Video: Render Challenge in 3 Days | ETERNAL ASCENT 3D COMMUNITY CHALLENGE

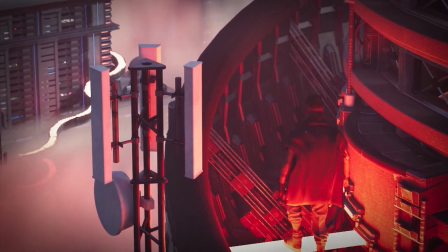[0:01]
So I actually participated in and finished this last month's 3d render challenge I've spent
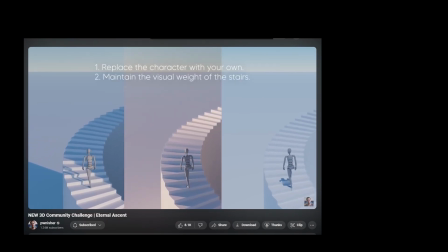[0:06]
the few months in between this one and the last challenge fixing my computer So this one really snuck up on me. I made a big to-do last time about finishing one in a week Well this time I gave myself three days, so
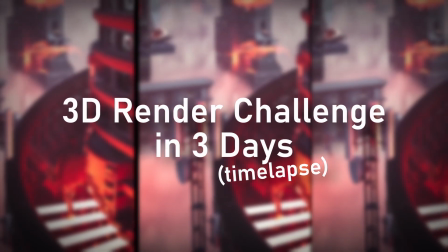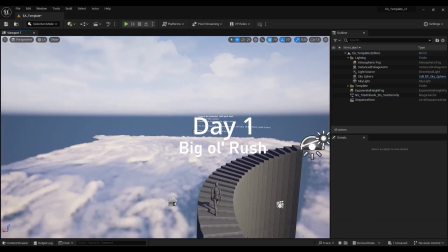[0:25]
So I was in a big old rush there was no time for sketching or planning I just started throwing assets into a scene
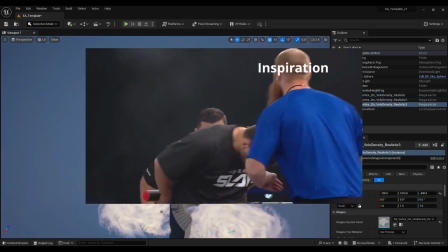[0:31]
and just like waiting for inspiration to strike me Right off the bat you have all this space to fill out.
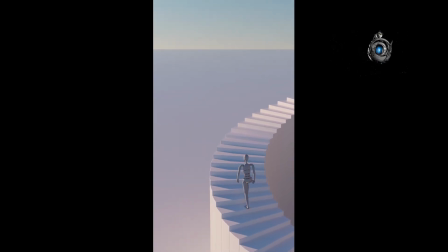[0:37]
Look at all that. I mean there's so much you can do with this and I needed to cover most of it so that it was more of like a focused render
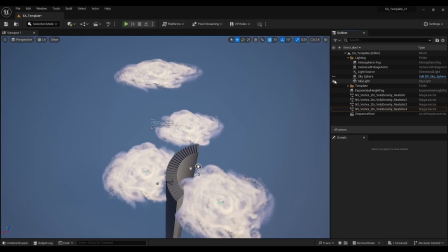[0:43]
on just like some main subjects and because of that I was using the asset pack Fluid Ninja.
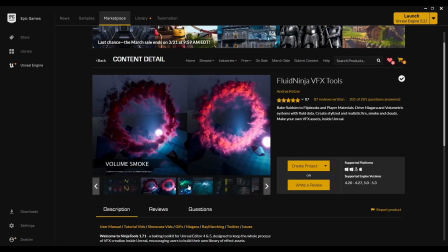[0:49]
Fluid Ninja is a plug-in for volumetric effects which I have a very very surface level knowledge
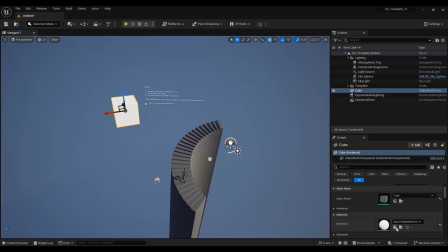[0:54]
of but it was perfect for this high above the clouds feeling that I immediately wanted to go for them.
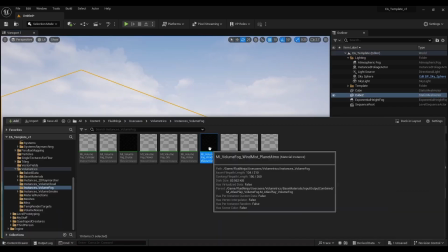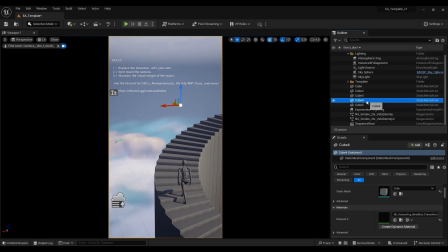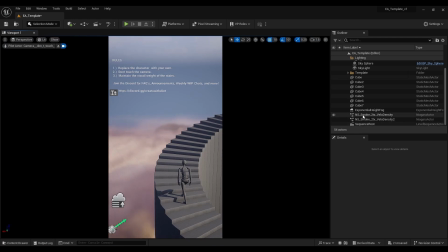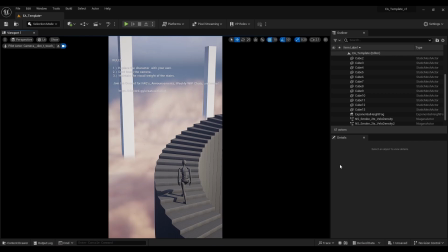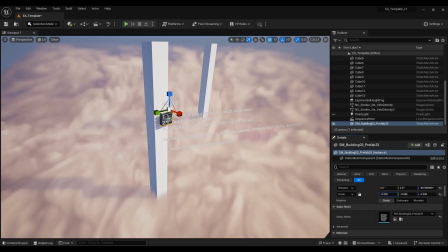[1:34]
So I needed assets to fill out a scene fast and I resorted to kit bashing.
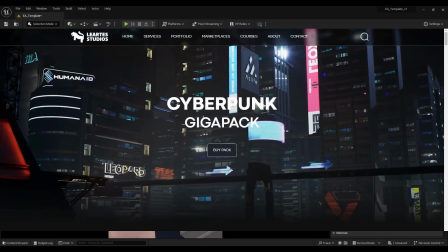[1:38]
Fortunately I just familiarized myself with this cyberpunk gigapack of assets by Liartez Studios.
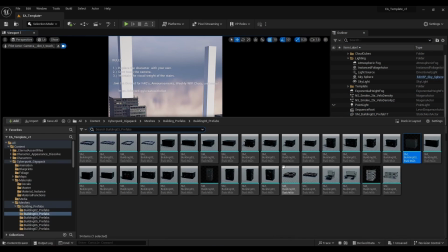[1:44]
I just did a video about this so it was all fresh in my head and because of that I was able to quickly put together these buildings in the background.
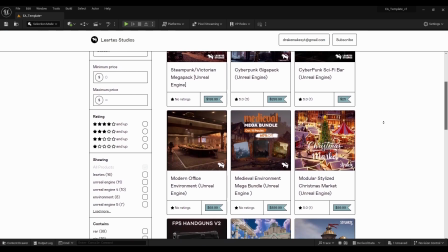[1:50]
Huge shout out to Liartez Studios and their catalog of assets. If you want to save 30% off of anything from them I have a link in the description and you can use code DRAKEMAKES30.
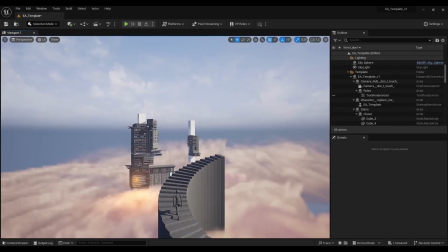[2:00]
Having more assets to use for your scenes is always a great thing to have, so I'm really excited to be able to bring that to you guys.
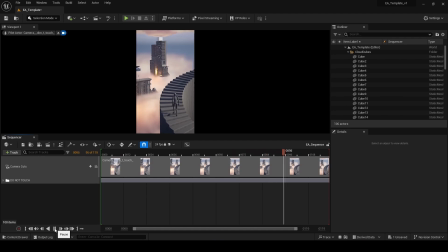[2:09]
I'm also doing some sort of forced perspective, which is interesting in this scene, where the buildings are a lot closer than they seem and the assets are just shrunk down.
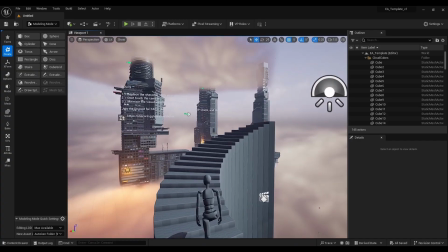[2:15]
This is so that you get more of a parallax feeling. Alright, so moving on to the stairs.
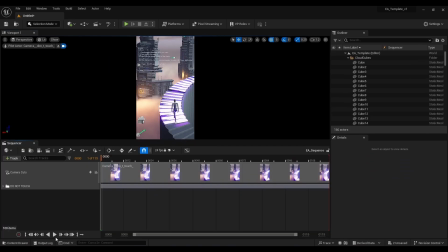[2:22]
Pretty much my only plan going into this is I knew I wanted some glowing stairs that like appeared as the character walked up though.
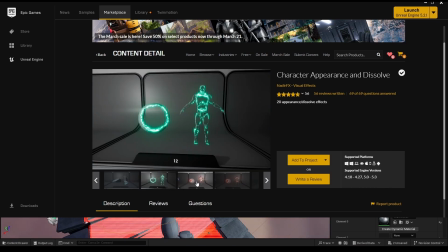[2:28]
To pull this off, I'm applying the character appearance and dissolve materials from this pack to the stairs.
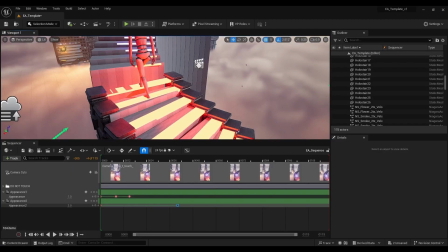[2:33]
This is a neat pack, I've used it in a couple projects before,
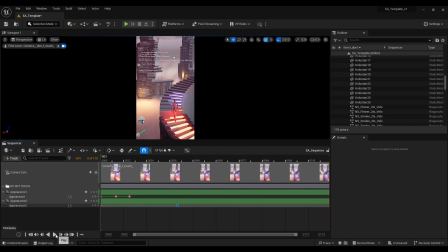[2:36]
and it has these material parameter collections which you can track into Sequencer and then Keyframe, which allows me to control the timing of how those stairs appear. A lot like Fluid Ninja, I only have a service level knowledge of all this, so I ended up making separate materials for each individual stair,
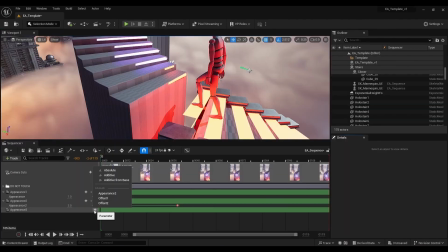[2:53]
which maybe wasn't efficient, but we got there in the end. Uh,
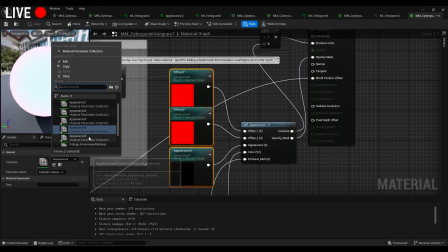[3:02]
fuck your life.
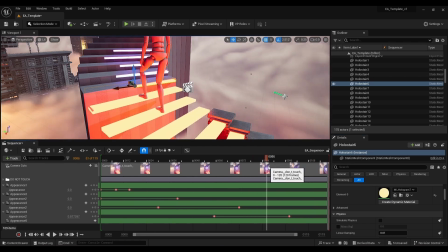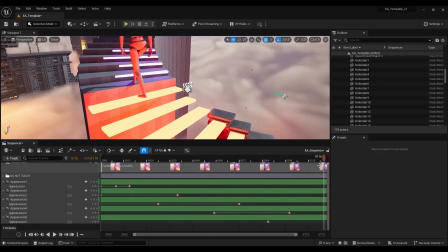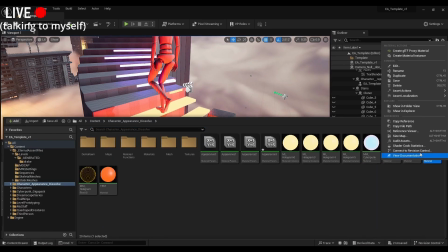[3:14]
There's definitely a better way to do this. There's always a better way to do shit.
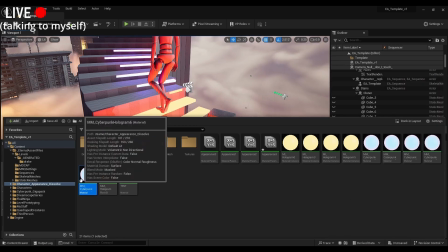[3:19]
Eventually you just gotta do things.
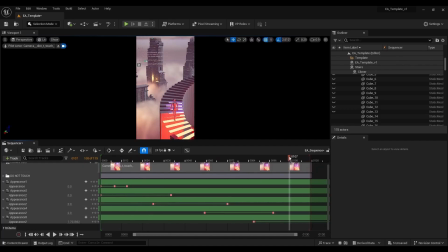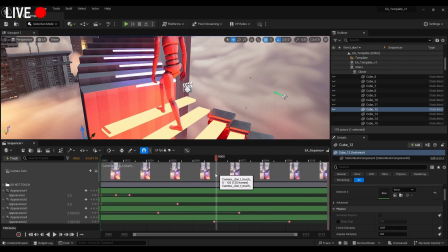[3:26]
Okay, that's pretty cool. This is why we persevere.
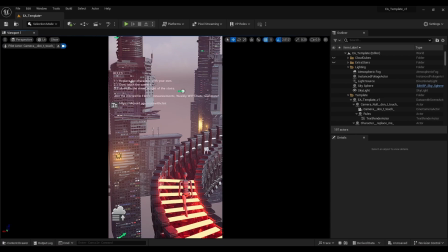[3:34]
Finishing up the stairs was really tedious, but I think it's a really cool effect. I'm kind of mesmerized by it.
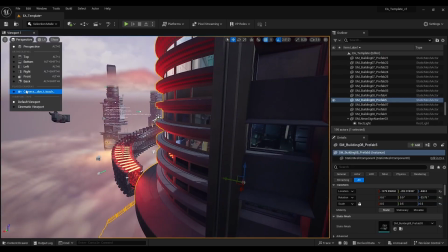[3:39]
So, moving on from that, I added in a couple more buildings, And then I had the great idea of trying to rig something in blender which you know I always have to try something
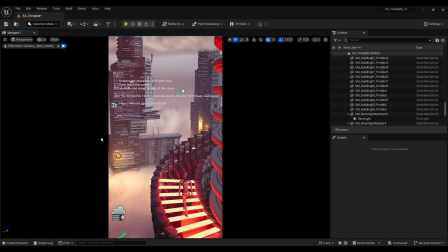[3:48]
in blender as expected things didn't go exactly according to plan So here's my little montage of me failing at
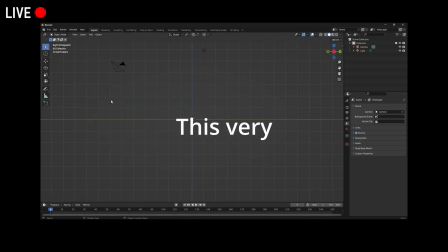[3:53]
blender. Okay, this this very well It could be a disaster.